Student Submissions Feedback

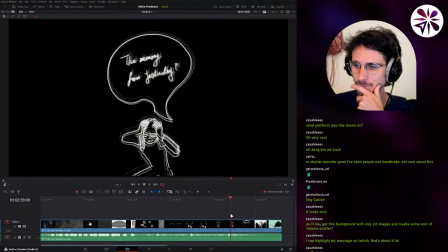Yeah, but we can definitely. I mean, we should. I think we should still work on this animatic to like add all the necessary information and all the necessary images and even like temp sound until it feels complete.
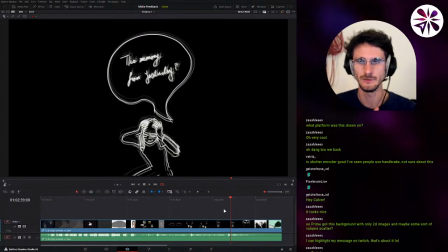You know, like until especially you feel like, okay, this gets across what I want to say with it. So like everything that I'm saying right now is also for you to consider. Okay, like what Calvin is telling me, is that even something I want to tell?
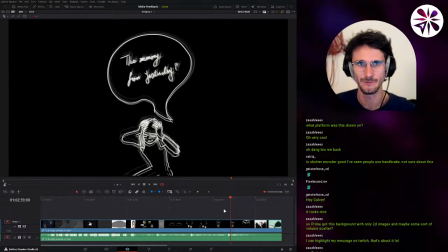Is that something I want to be in there? You know. Okay, yeah. So that's my feedback on the wind, and let me look at this part again here a little bit.
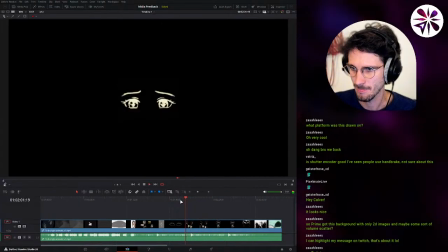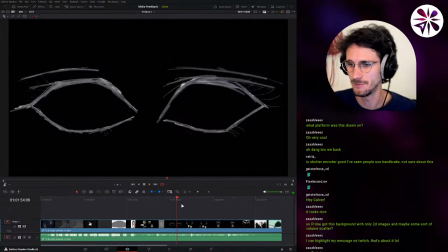The light can also be probably like animated in a very interesting way.
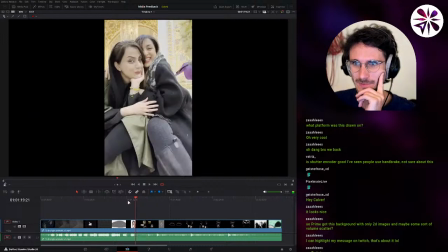Like I especially like how you used all kinds of effects already in here, which made it feel,
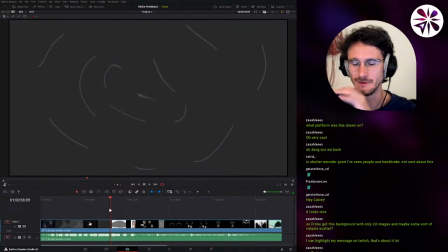even if they're like temp, like they made everything feel more artistic already, right? Like it made it feel like there's some distortion of senses and like not really knowing what's real and what's not, and like not really trusting your senses. That came across through what you did.
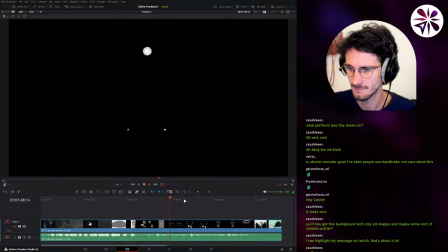Really? Light? A light, but is it real?
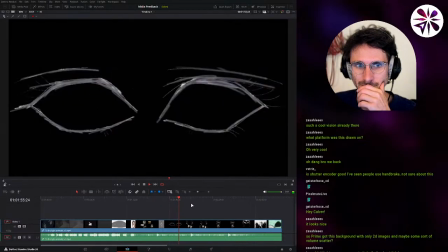Or just my mind playing tricks on me?
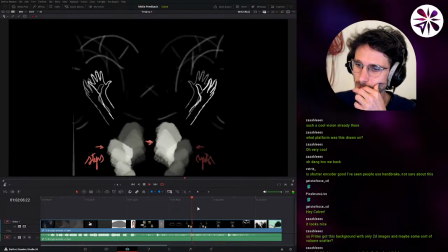at least I can walk. That means there's still something beneath me.
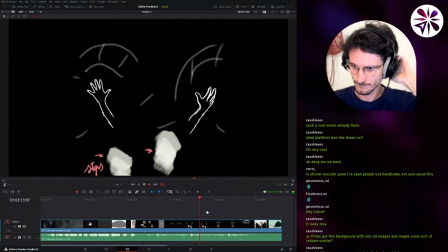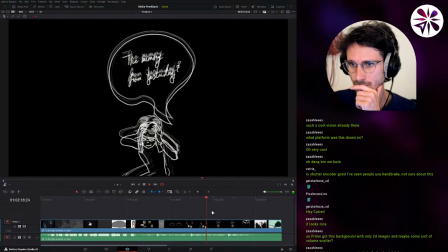Wait, I remember something. Yesterday I was in a forest.
Yeah, and at this part, Media here, when she says, "I remember something.
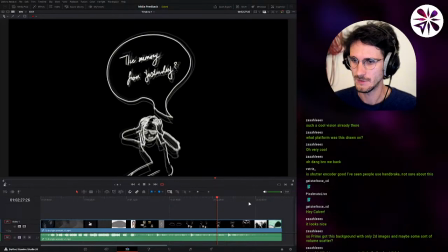Yesterday I was in the forest." Did you want to show something about that? Because I remember us talking about this bubble here, kind of like representing visions or something.
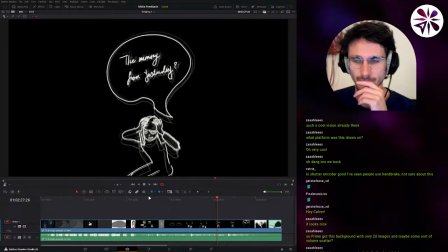Yes, I don't know. At that point, I also mentioned that I just don't know how much work does it add up if we want to just really show that exactly what happened. She slipped and she fell into the cave, I mean a hole.
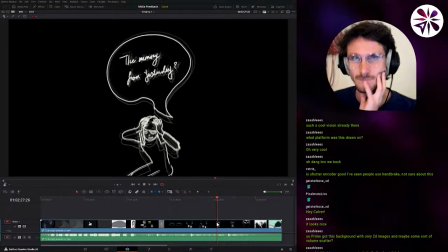I don't know. What do you think? I think it's maybe we don't need to show the full action on how she got here,
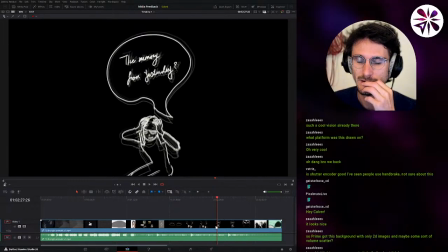but hmm like maybe like small blurry visions of her memories, because like it's clear that she struggles to remember, right? And she's like slowly starting to remember something. So I think we could play with that in the way to show how she got here in a very
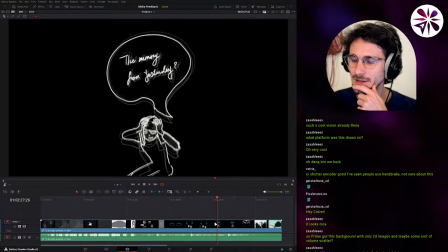minimalistic, or like not minimalistic, but unclear way, like still also blurry. Like I would show it in some way, because it's also like pacing wise,
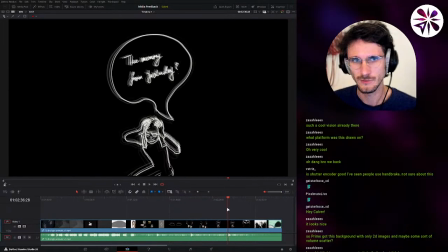this part feels a little too long without any new information for me.